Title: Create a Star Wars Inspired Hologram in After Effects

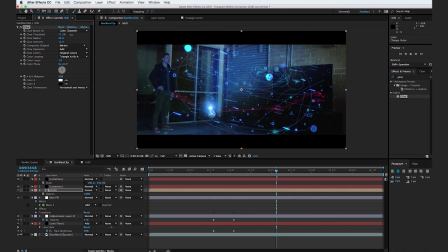742s
And let's turn up the glow threshold to about 77%. And I'm going to scrub forward to our last keyframe here and hit T for opacity.
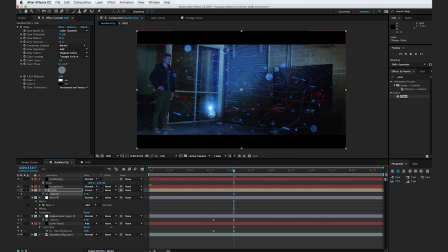755s
And I'm going to turn the opacity down to about 60%. And then I'm going to scrub forwards to where BB-8 does not have a light on. And I'm going to turn the opacity down to 0. So now BB-8's light gets brighter and the HUD pops up.
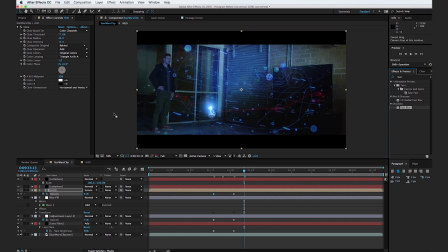769s
Excellent. So let's add in a quick fast blur. And this is just going to help it blend in a little bit better with the scene. And we'll set the value to 2 and click away. So let's go ahead and duplicate this HUD layer. And I'm going to change the transfer mode to add. And let's change the threshold to 0.
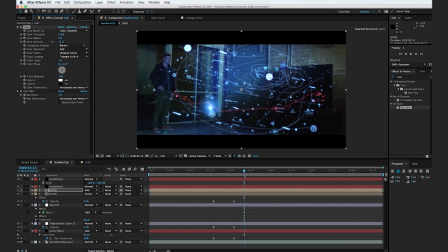789s
And then we're going to turn down the radius to about 11. And go ahead and duplicate that glow layer. And I'm going to set the second glow layer to AB colors.
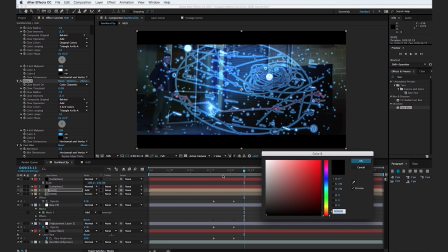802s
And we're going to change the first color to a light blue, and the second color we're going to change to a little bit of a darker blue, about like that.
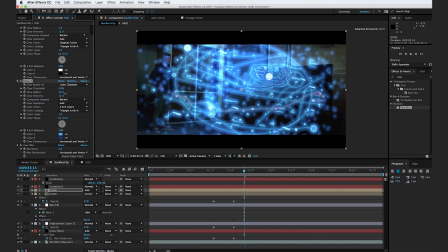811s
And then we'll turn up the radius on this one pretty significantly to about, let's say,
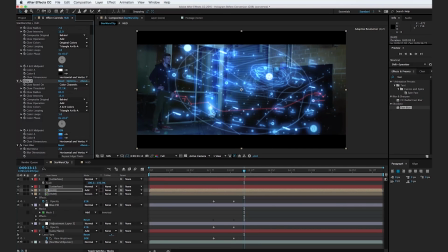816s
60, and then we'll turn down the threshold to where it's not quite as bright, to right about, let's say, 25%. And then you can turn down the glow intensity to, let's say, about 3, about like that.
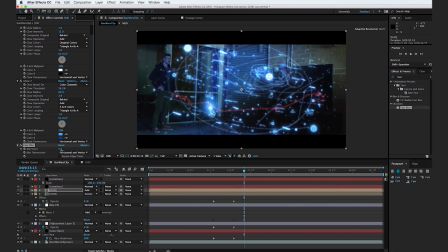833s
And turn up the fast blur to about 7, about like that. And now what we can do is select the pen tool and go ahead and just cut out a triangle out of the center area here, about like that, and hit F for feather and feather out the edge.
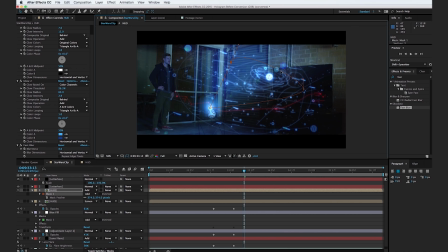852s
So now this will just make it look like this inner part is more important. It'll just kind of hyper focus some detail to the center here. And if we wanted to, we could turn down the blurriness to, let's say, maybe only about 4.
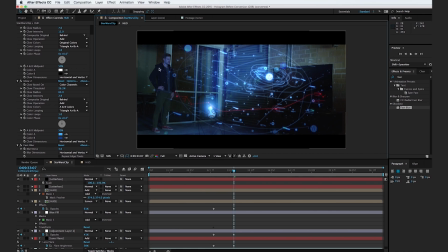867s
And this is looking pretty good. But one thing you'll notice is there's no reflections in this glass over here or in this TV screen. So to do that, what I'm going to do is select our bottom HUD and hit Command D to duplicate. And I'm going to go ahead and rename this Television HUD. And we'll go ahead and drop this below our other HUDs.
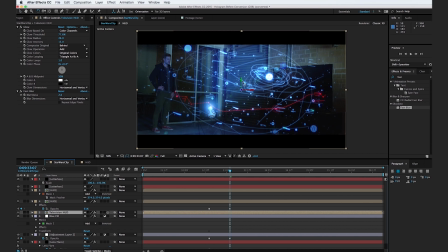885s
And go ahead and turn on the 3D rotation. Hit the W key for the rotation tool. And we're just going to rotate this to where it lines up with the TV. So about like that. And now what we can do is go in and select our pin tool, and we're just going to cut out along the edges of the TV here, just like this.
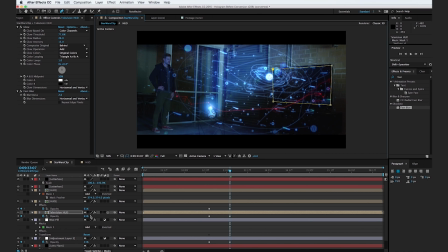907s
About like that, and hit T for opacity, and we're going to change the opacity of the last keyframe to something really insignificant, maybe about 16%, and that's looking good. And now let's add in the reflection to the glass over here. So go ahead and duplicate the HUD here, and we're going to rename this Glass Reflection.
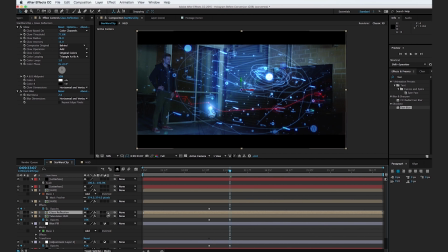928s
And we're going to drop this below the HUD and turn it to 3D. Now we're going to rotate it just like before, and we'll drag it over here to about like that. And let's go ahead and just cut out around Han Solo here. About like this.
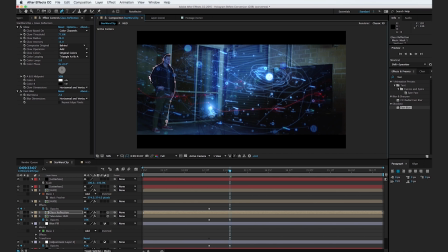Just keep cutting out along his body. You don't have to be perfect. We're going to go to the drop-down menu and change our mask to subtract. And so now you can see the HUD in the reflection of the glass here. And what we can do is hit T for opacity.
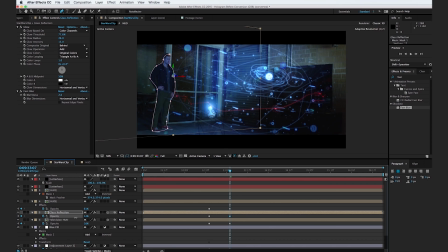967s
And as long as we have our last keyframe selected here, we can turn the opacity down to about 15 and click away. So now if we scrub through here, you can see there's nothing, and then the HUD appears into the frame.